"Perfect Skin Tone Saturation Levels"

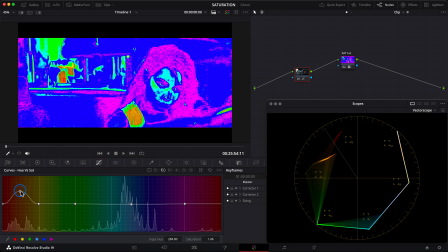989s
If I'll take the skin tone orange color and add the saturation, also more saturation in reds, we see that skin became indicated in green-yellow levels now,
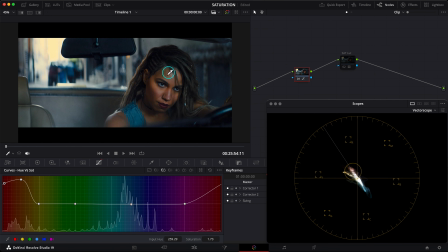1000s
but when I disable the LUT, her skin looks way too saturated and unnatural, because the split difference between these cold tones and skin tones became too big. This is not natural daylight look, and we do not need the skin to be on these green-yellow indication levels.
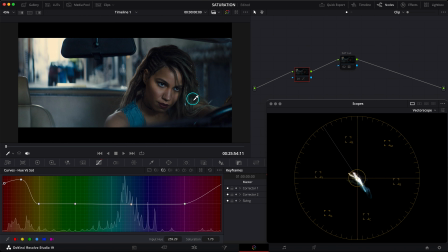1017s
In case to get the natural skin saturation, I would have to push an overall image to the warmer look.
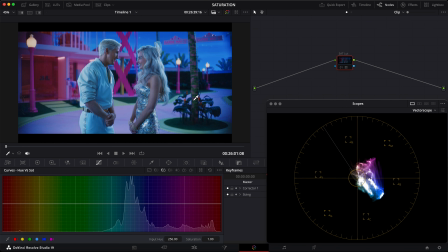1022s
I'll show that in the next and last still for today. This one is from Barbie, called Night Look, and it's perfect because this look tells the story and creates the mood. But in case of complementary saturation, we still feel some of this skin tone saturation here.
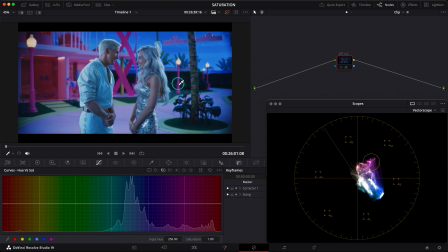1038s
Not too saturated, but great balanced for this kind of look. But let's do the same as with previous stills. Let's take this complementary blue and desaturate it. Do you see? Their skin became gray.
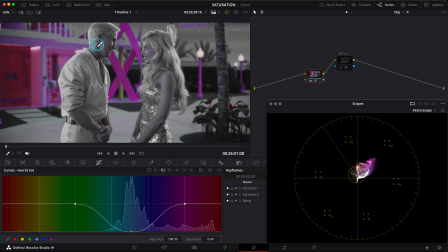1051s
That means there were no skin tone color there. And this is because of that cold look.
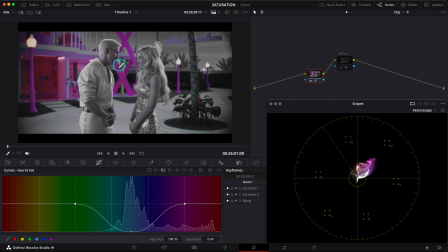1057s
Background is colder, bluer than the skin, and this saturation difference makes us feel the skin tone in an image even when it's not there. Just realize that if the scene would be a natural warm and not so cold as now, let's experiment, for example.
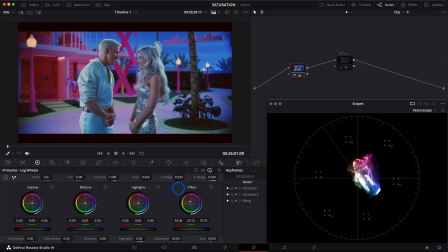1071s
Push an overall image using our offset to the warmer side. Something like maybe this. Maybe not so warm. Something like that. Okay, it's not a precise grading, but more like experimenting here.
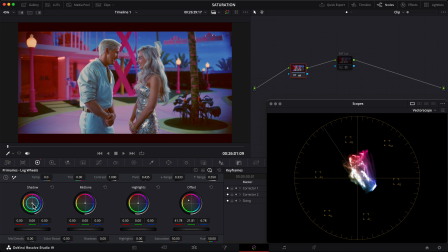1087s
And I feel that the shadows are too red, so cool them down. Okay, like so. Maybe add some midtone brightness in gamma. And small touch for the shadows again. Something like that. Do you see how this image looks now?
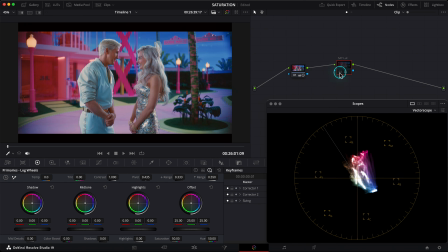1107s
Yes, the mood is changed, but this way we get the perfect skin saturation in green-yellow indication levels. So these saturation levels work for natural looks only, but for colder looks skin should be also colder and less saturated, same as they did it here.
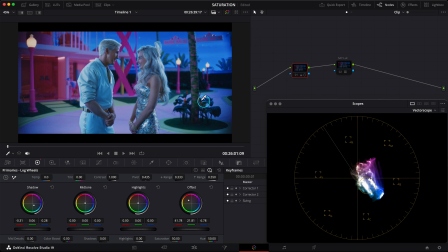1123s
Look how they pushed an overall image towards the colder look. Same rule works in the warm images. When the scene is warm, the skin tone will be warmer and more saturated. So we are not inventing the wheel, but as the colorist we are trying to get used to the wheel that is already invented and keep it running perfect every time, and then just sometimes adding our own sauce on it to tell the story better. So thanks for watching. As always, don't forget to hit the like button, subscribe, because it supports me and my YouTube channel. If you'll have any questions, I'll be happy to see them in the comments below. But now keep the perfect saturation in your projects, and I'll see you in my next one. Bye!